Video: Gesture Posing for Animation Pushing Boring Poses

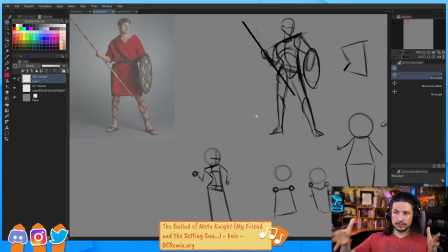We've got that exploration there. What else can we do? Well, at this point, we've kind of analyzed the pose. We're starting to push things. Let's try to push things further and maybe try to change things up.
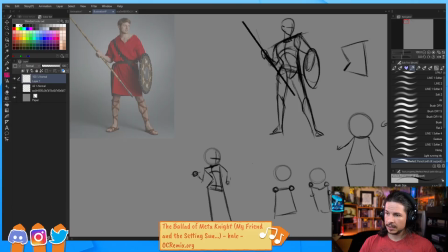So in our shot, we've got this kind of straight line from basically the armpit all the way down to the leg. Well, what if we try to push a little bit more of a curve in here?
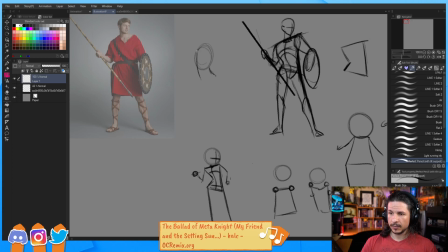So I'm just going to do some quick drawings where maybe I'm going to push the straight on this side. So we go straight here, and then we'll push the bend on the other side.
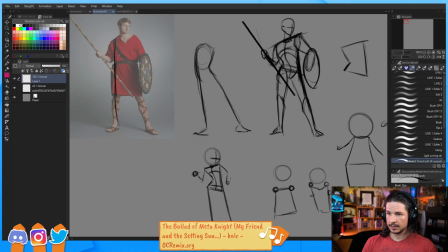Like so. Now the shoulders still come up on this side here. Let's keep that in place. And you can see I'm just doing it very quick. I'm not trying to worry too much about a ton of detail here.
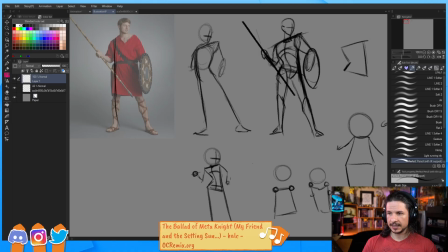And then the other shoulder comes back here. Okay. So we get something like this.
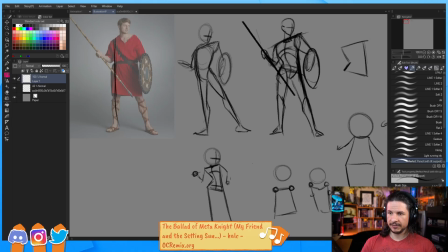I've just created a different variation of the pose, just thinking of my line of action. Instead of straight right through there, I'm going slightly curved, and I'm pushing my straights versus curves onto the other side.
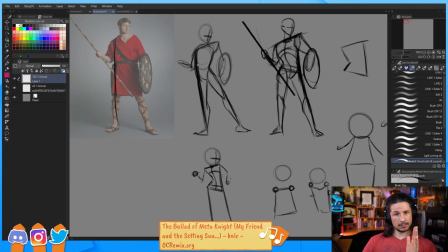So now one side is much simpler than the other. I've reversed it. And I can now see, how does this feel? Which do I feel is a little stronger?
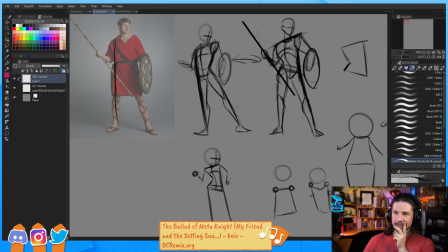I can compare. Which one do I like? They give a different vibe, but if my character is supposed to be holding a spear and like about to throw it,
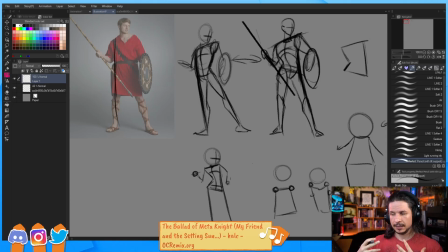think of the motion and what does the shape of the pose tell us of the character? This is where knowing psychology a little bit and like how a character moves and how lines
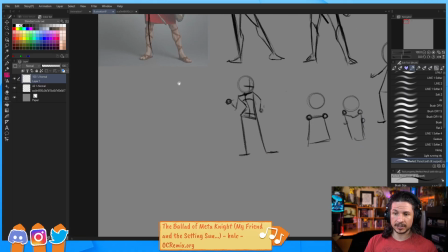and shapes tell a story is very important. So for example, a very simple thing, if I take 3 shapes here,
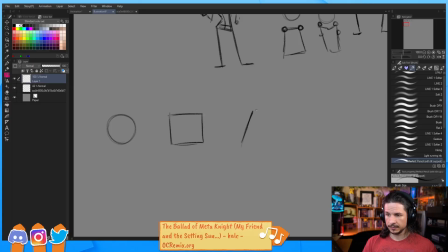a circle, a square, and a triangle, what does each shape make you feel? For most people, a circle is soft, it's safe, it's
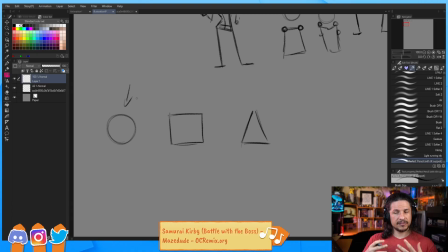family, it's complete. It feels peaceful. For most people, a square is solid. It is dependable. It's unchanging. It's this constant that you have.
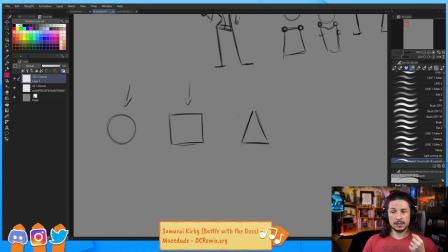It's also heroic. A triangle is sharp. It's pointy. It could be dangerous. There's these different ideas that we have based on different shapes.
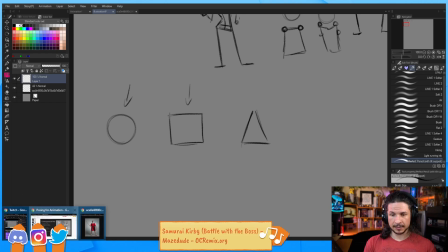And this goes into that posing checklist that I mentioned. This goes into, where did I have it here?
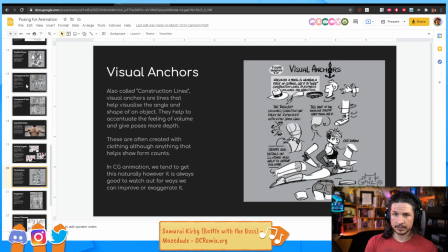Not visual anchors. Simplified shapes right here.
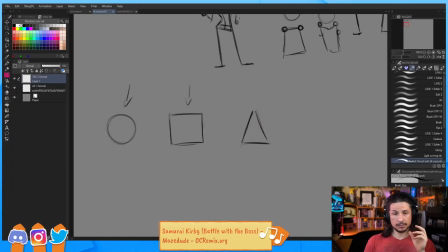So you think of these simplified forms and what do they mean? Also, how does the psychology of a pose work? So let's kind of take these here.
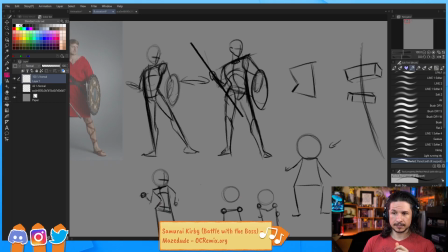What differs between these two poses? Well, visually they're pretty similar. It's a straight line versus a curve, straight line versus a curve.
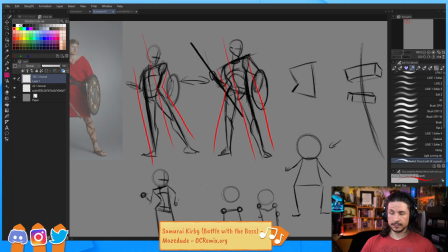They're also both leaning in the same direction. So similarly, oh, what's the difference? Well, if we kind of break it down, the big difference is which side is more stable. In this case, the side that is away from where he's looking is more stable.
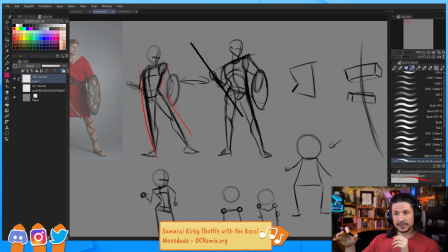The side that is facing it is kind of hunched over. What this gives is a feeling of the character kind of flinching away. It's almost like, don't hurt. Like it's coming down.
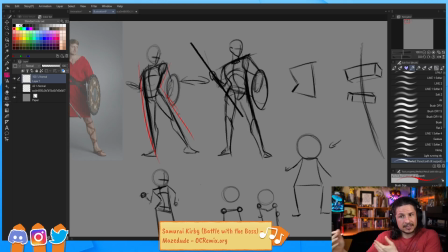It's trying to back away. It feels like he's trying to pull away this way. It also makes it feel like if he was hit, he wouldn't be braced for it.
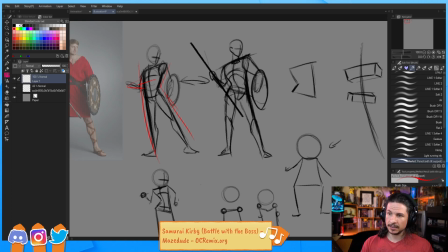He would just get hit and collapse. This one, because we've got that straight on this side, it's like a shield. It's a wall. He's got his shield up and it's just nothing gets past here.
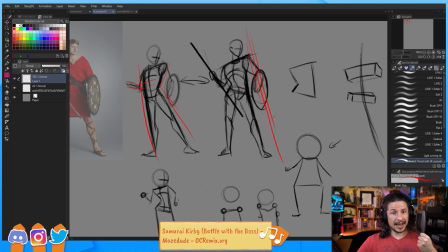Not only that, the side that's ready to attack is the one that's got the angles here. So it's making it so he feels solid on this side, and this side feels like it's ready to move and get thrown versus being solid and straight.
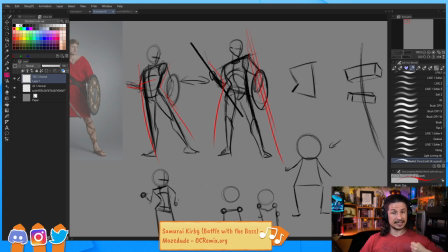If he's got the spear on the solid side, that makes it feel like he's a guard, just standing there, not moving. So when you start breaking down the psychology, all of a sudden when we have these two poses and we're going, which one's better?
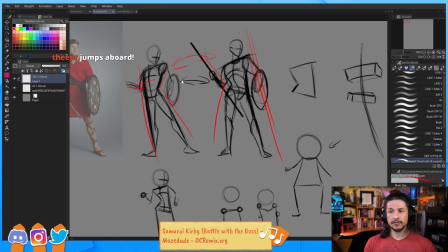We can start making informed choices versus just, I'll pose a character, boop, in the shot. I hope it's good. That's not what we want. We want to try and push a pose to really tell a story. Now this is going like above and beyond what the original intent of this demo was.
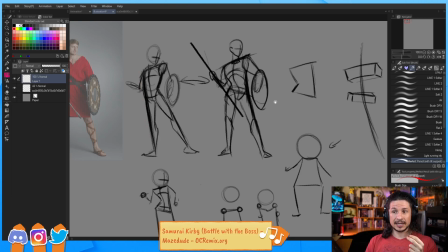The original intent is just how to get a pose to
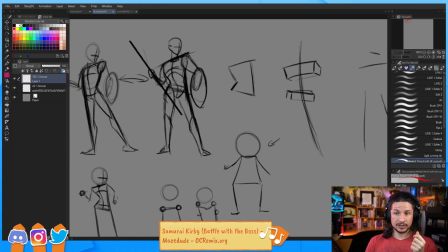go from boring and stiff to more visually interesting.
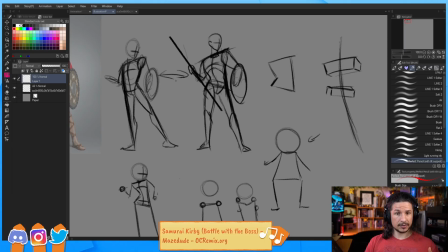And essentially it's just breaking it down, trying to understand, and then making variations.
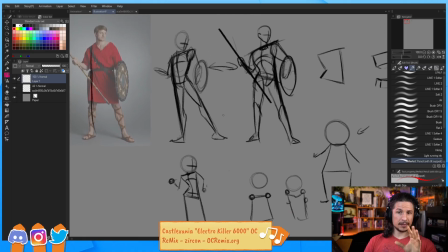That's the key here. And probably the one that I see most often
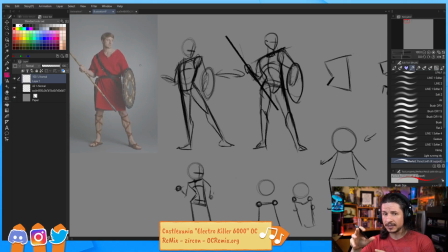not utilized is oftentimes people will start doing this process where they start to explore and start to kind of exaggerate certain things, and they'll get one version and go, I'm done. I got it. It's exaggerated. Let's move on. Don't.
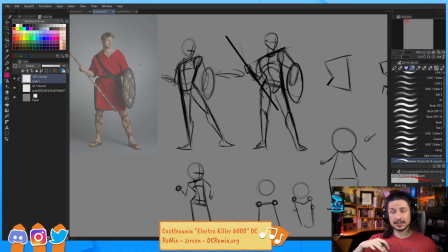Especially for your key storytelling poses, and when you're looking at your reference, explore these. Try to figure out, okay, how can I make this stronger?
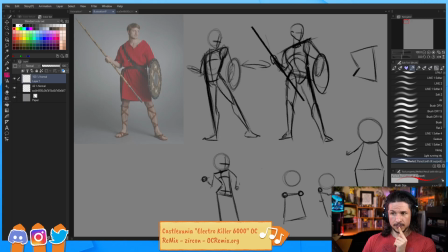So for example here, what if I push the line of action so that he's leaning forward?
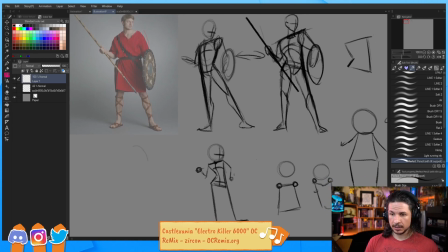It's still going to be the same pose, but instead I'm going to draw this.
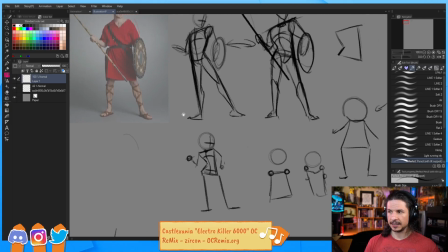Let's actually put it right beside, keep everything in line here. Whoop.
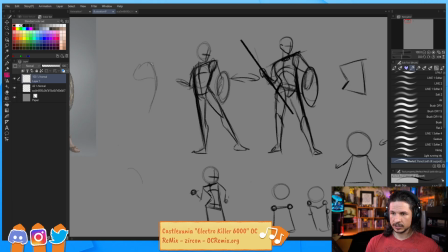So I'm going to push the chest so it's leaning forward, and then this leg is kind of leaning back here. And once again, don't take a lot of time on this. Use that keyhole drawing to your advantage.
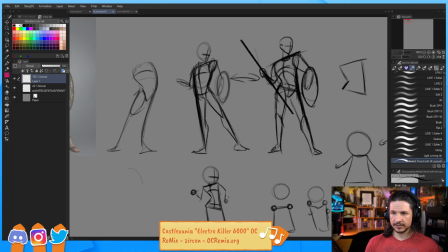Just think of the simple forms. So we get something like this. Bring the head in.
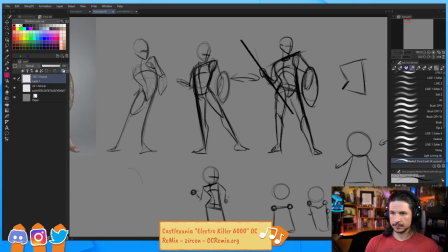Let's get an angle there. Okay. His legs are getting shorter and shorter on each iteration. That's fine. We're not worried about anatomical like exactitudes. This is just trying to get the feeling in there.
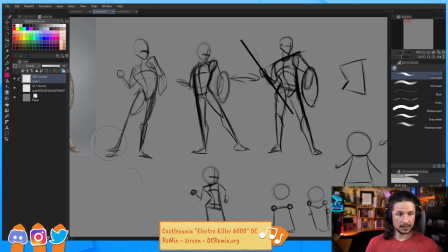Okay.